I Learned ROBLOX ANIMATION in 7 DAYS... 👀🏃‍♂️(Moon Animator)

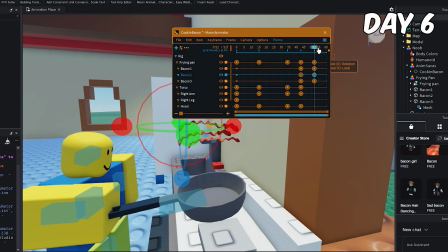I need to focus on making every movement feel as believable as possible.
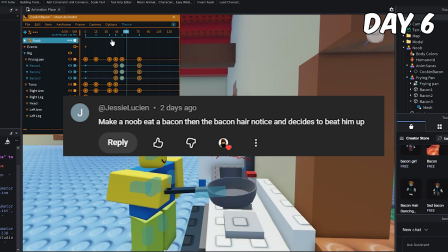I started with this comment where a noob is cooking bacon, he starts eating it, and then gets punched by a bacon hair walking past.
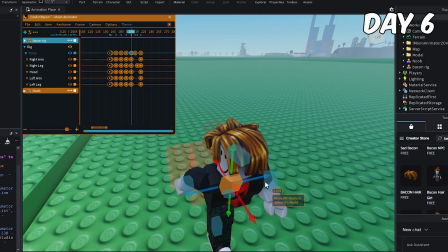Compared to the fights I animated yesterday, I wanted this one to feel much more impactful. Surprisingly, this animation wasn't technically difficult anymore.
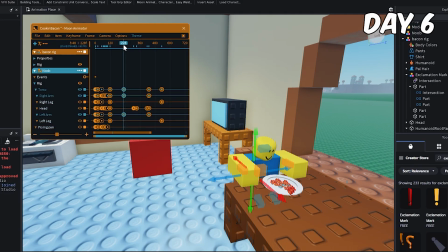At this point, I knew how to animate walk cycles, combat, lighting, camera movement, and pretty much everything I'd learned throughout the week.
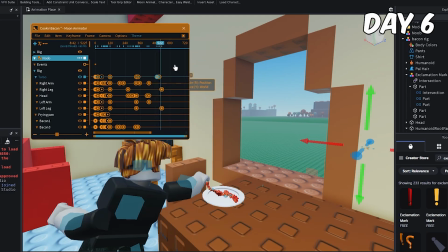The difficult part wasn't knowing what to do, it was having the patience to actually do it.
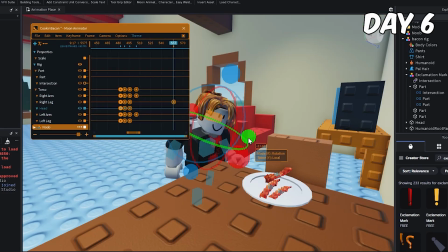I spent almost 4 hours on this single animation, constantly making tiny adjustments to every single movement.
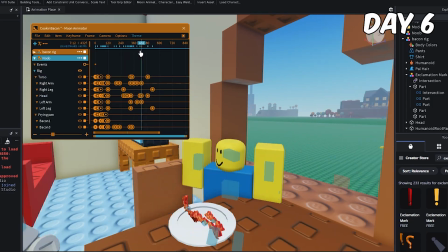In order for the punch to feel real, it has to have real effects on its environment, so I made sure to emphasize the noob getting recoiled after getting punched.
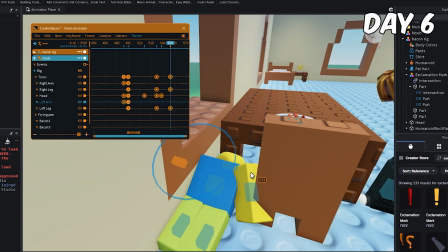He goes flying into the wall and he slides down. It makes it look even more realistic, therefore making the punch higher quality.
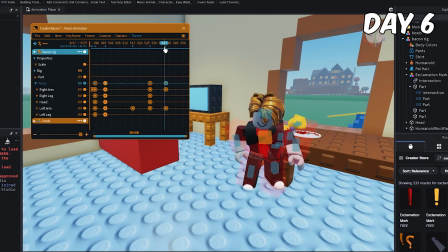Once I was finally happy with all of the movement, I decided to learn one more technique that I've been wanting to try all week: impact frames.
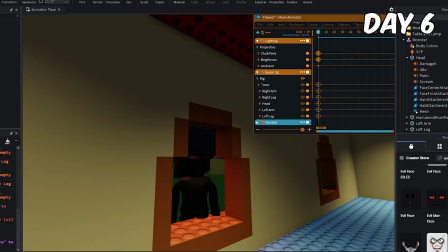Since I already spent time experimenting with Roblox lighting yesterday, learning impact frames ended up being much easier than I expected.
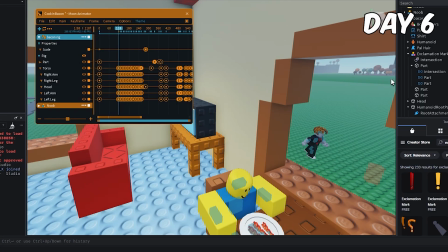After watching one tutorial, I realized that they were very simple to make. I added them to the punch, and this is the final result.
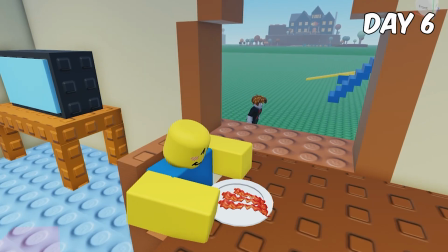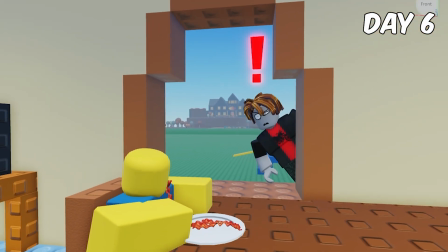Huh?
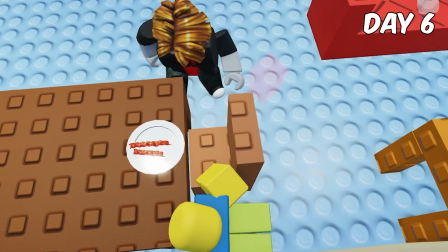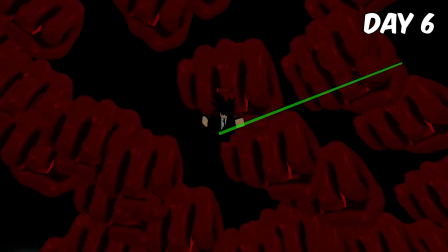Honestly, this is my favorite animation that I've made so far. For the first time, it actually felt like something I'd actually see in a real Roblox game.
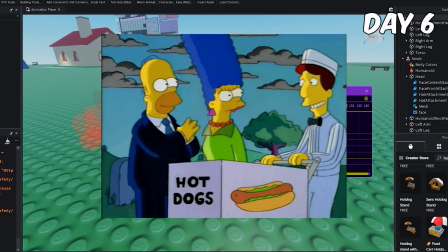Next, I animated this comment, where a noob buys a hot dog and then falls into the back rooms.
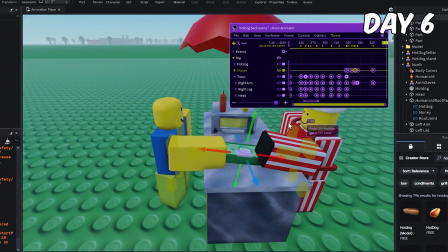This animation wasn't about learning anything new. Instead, it was about reinforcing everything that I'd already practiced.
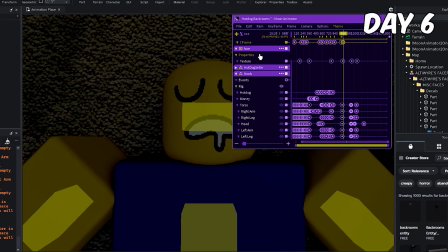And after animating for around 3 hours, here's the final result.
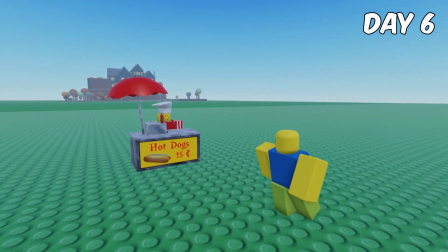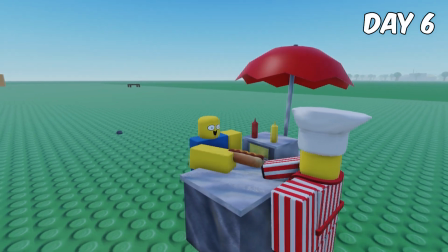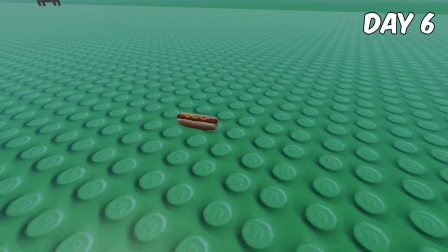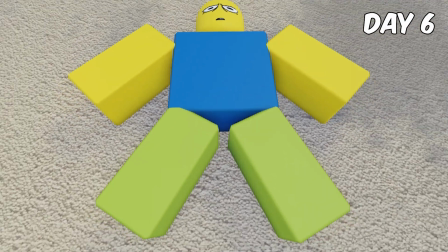Huh?
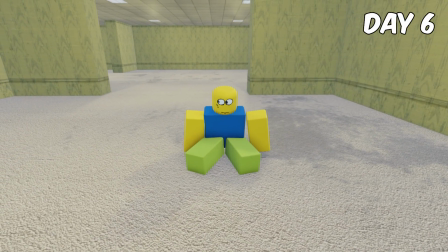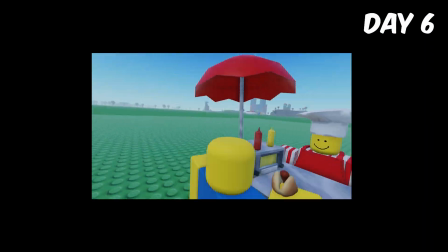It wasn't nearly as flashy as the first animation, literally, because there was no impact frames, but I was really happy with how clean it turned out.
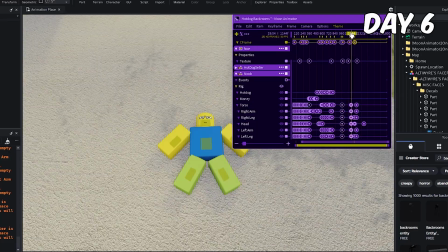By the end of day 6, I realized something that completely changed the way that I looked at animation.
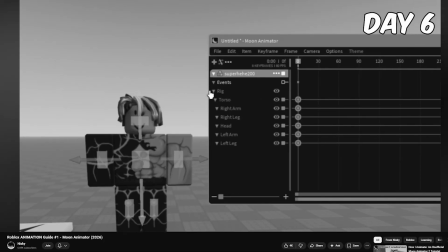At the beginning of the challenge, I thought becoming a better animator meant constantly learning new techniques.
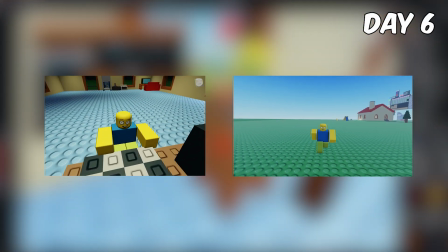But after spending 4 hours polishing a single animation, I realized the biggest difference between a decent animation and a great one usually isn't some secret trick.
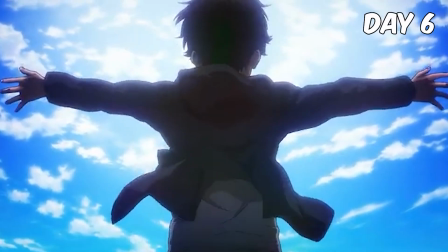It's simply taking the time to sell every single movement. That was probably the biggest lesson that I've learned throughout the entire challenge.
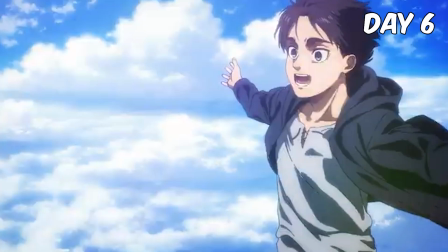And now there was only one thing left to do: put everything that I learned over the last 6 days into one final animation.
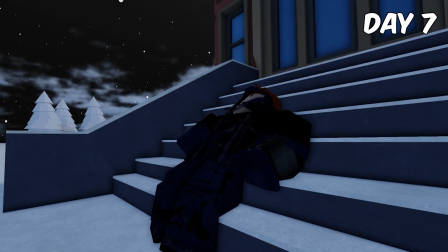For day 7, I took a step back and looked at everything I'd made over the past week.
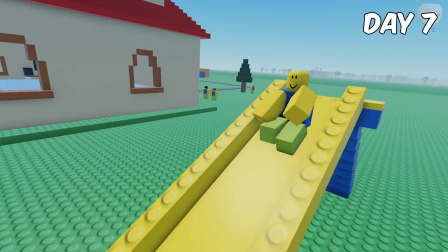Just 6 days ago, I knew nothing about Moon Animator, and now I know so much. I can make entire scenes by myself with no tutorials.
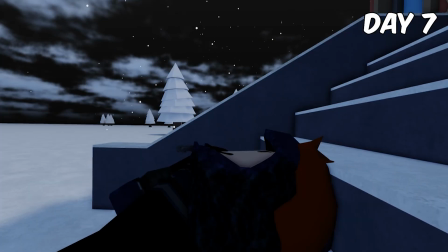And for day 7, there was only one thing left to do: put everything together into one final animation.
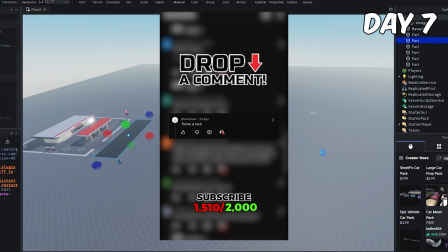I spent some time going through all your animation suggestions again, and I noticed that a bunch of people wanted me to animate a robbery.
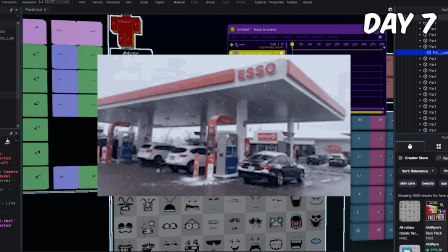So that's exactly what I decided to do. The idea was simple: a thief robs a gas station, he tries to make his escape, and then he gets stopped by Superman.
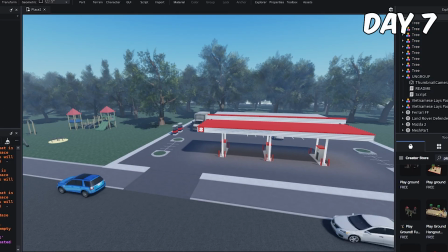Before I even start animating, I want to build a proper environment for the scene, because if I'm being honest, I'm kind of bored of animation.
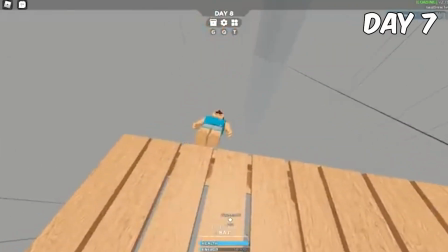It was lots of fun, but if I'm being real, it feels like I've hit some kind of plateau.
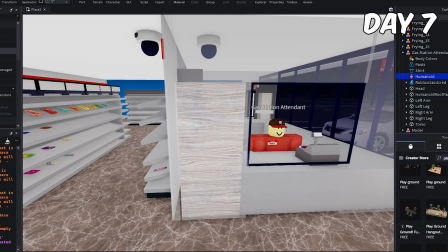I spent around 2 hours making this little gas station scene for my animation, but honestly, I think it was worth every minute.
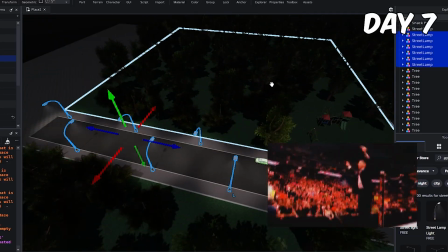It immediately made the animation feel much more like a real game cutscene. Once I finished the scene, I immediately started to animate.
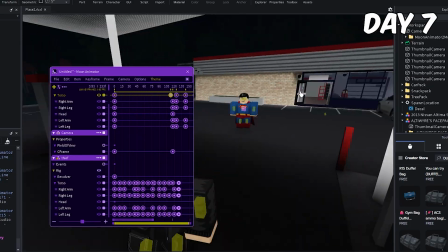The robbery itself actually came together super fast, and if I'm being honest, I finished the whole animation in 45 minutes.
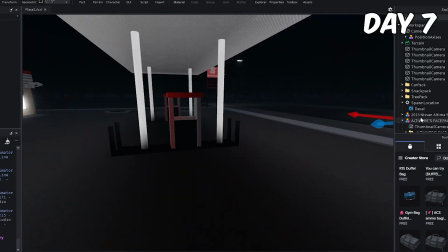And this is the final product.
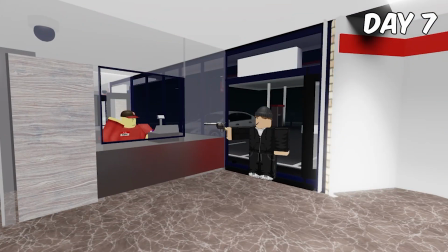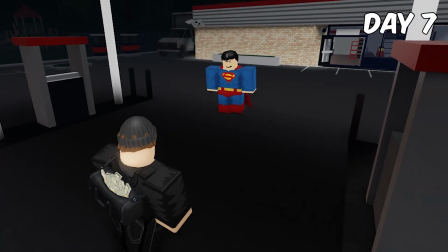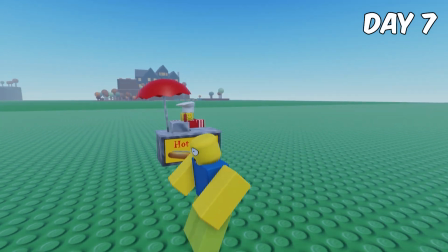It's pretty good, but honestly, I think my day 6 animations were better.